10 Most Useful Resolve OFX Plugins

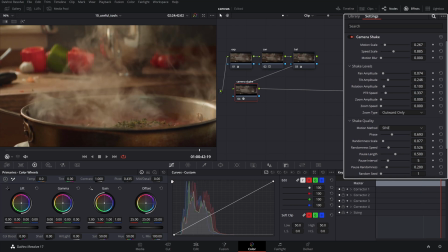246s
This effect mimics random handheld camera movement extremely well, with the luxury of fine-tuning certain parameters such as shake levels and quality ranging from soft to irregular jolts and yanks.
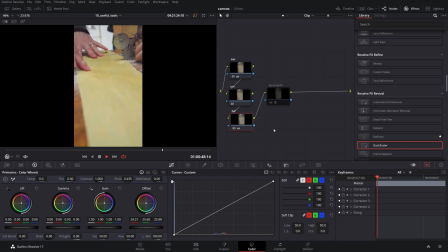259s
There are those times when you want to fill the black frame spaces of a vertical video in a horizontal timeline.
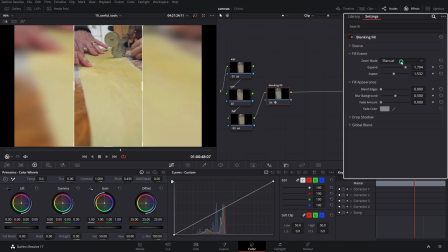266s
The Blanking Fill tool can do that together with loads of other adjustments like the fill extent and appearance,
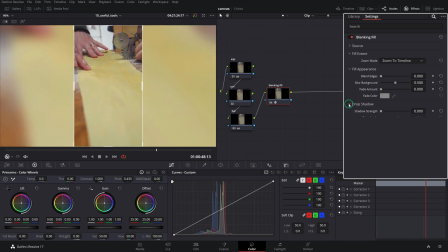273s
and even adding a drop shadow to the source. This trick works well if you want to add user-generated content to your news segments or documentaries,
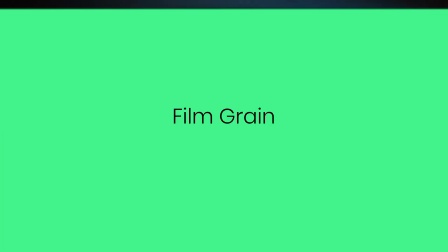282s
making the vertical clip fit seamlessly into the edit. And of course the last, but not by all means the least, film grade.
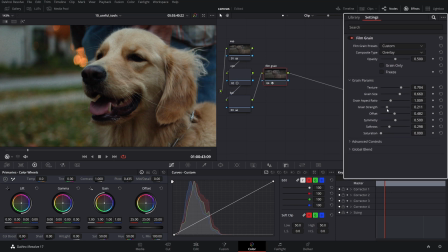289s
This plugin can induce instant charm by adding an incredibly realistic and natural film grain over your image. You have several presets at your disposal that need little to no adjustments at all, as well as more advanced parameters to adjust and fine-tune the grain to a certain film stock character.
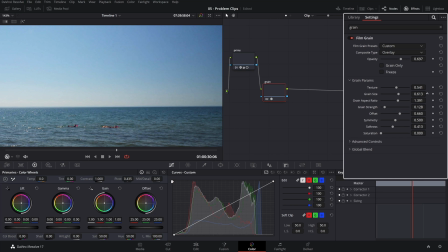306s
Film grain can also be effective to fix banding issues found in 8-bit footage. Use it sparingly for Stocksy. And before we end, here is a bonus tool I absolutely love. But before that, please remember to hit that like button.
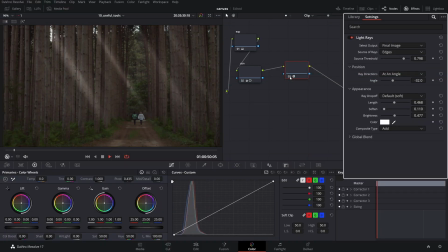320s
Light rays is an OFX used to bring volumetric lighting from the light sources in your scene. It is widely known as God rays from above. It's simply adding a directional glow effect to the highlights, which you can adjust further to fine-tune the angle, strength, and length.
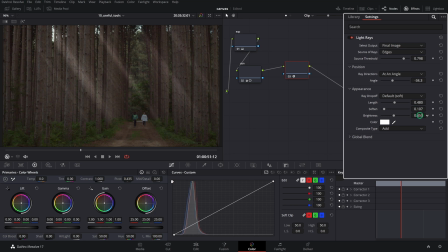338s
It can enhance a scene, but also can result in unrealistic looks if overused. If you are submitting footage to Stocksy, avoid this effect. Your primary goal, again, should be a natural look. DaVinci Resolve has a bunch more tools like these we've touched on that will no doubt be part of your workflow. I recommend experimenting with each of them individually and discovering which one will fit your workflow. Remember that each tool or adjustment should make your image look better. Adding an effect just for the sake of the effect is counterproductive. These adjustments and effects should blend seamlessly into our images in a natural way. If they are noticeable, we'd rather be off not using them at all. And if you're a Stocksy contributor, you should pay even closer attention if using any of these tools, as your ultimate target is a natural look that clients can further adapt in their projects. So if you enjoyed this video, you'll probably enjoy the Problem Clips episode, where we show how these tools can fix problematic clips. So if you click on the link, you can go and watch that right now. Do you have any favorite tools in Resolve you absolutely love using? Leave a comment below. And before you leave, please remember to hit that like button, subscribe if you're not yet, and click that notification bell so you know when we're posting new content on this channel. Thanks for watching, and I'll see you in the next one.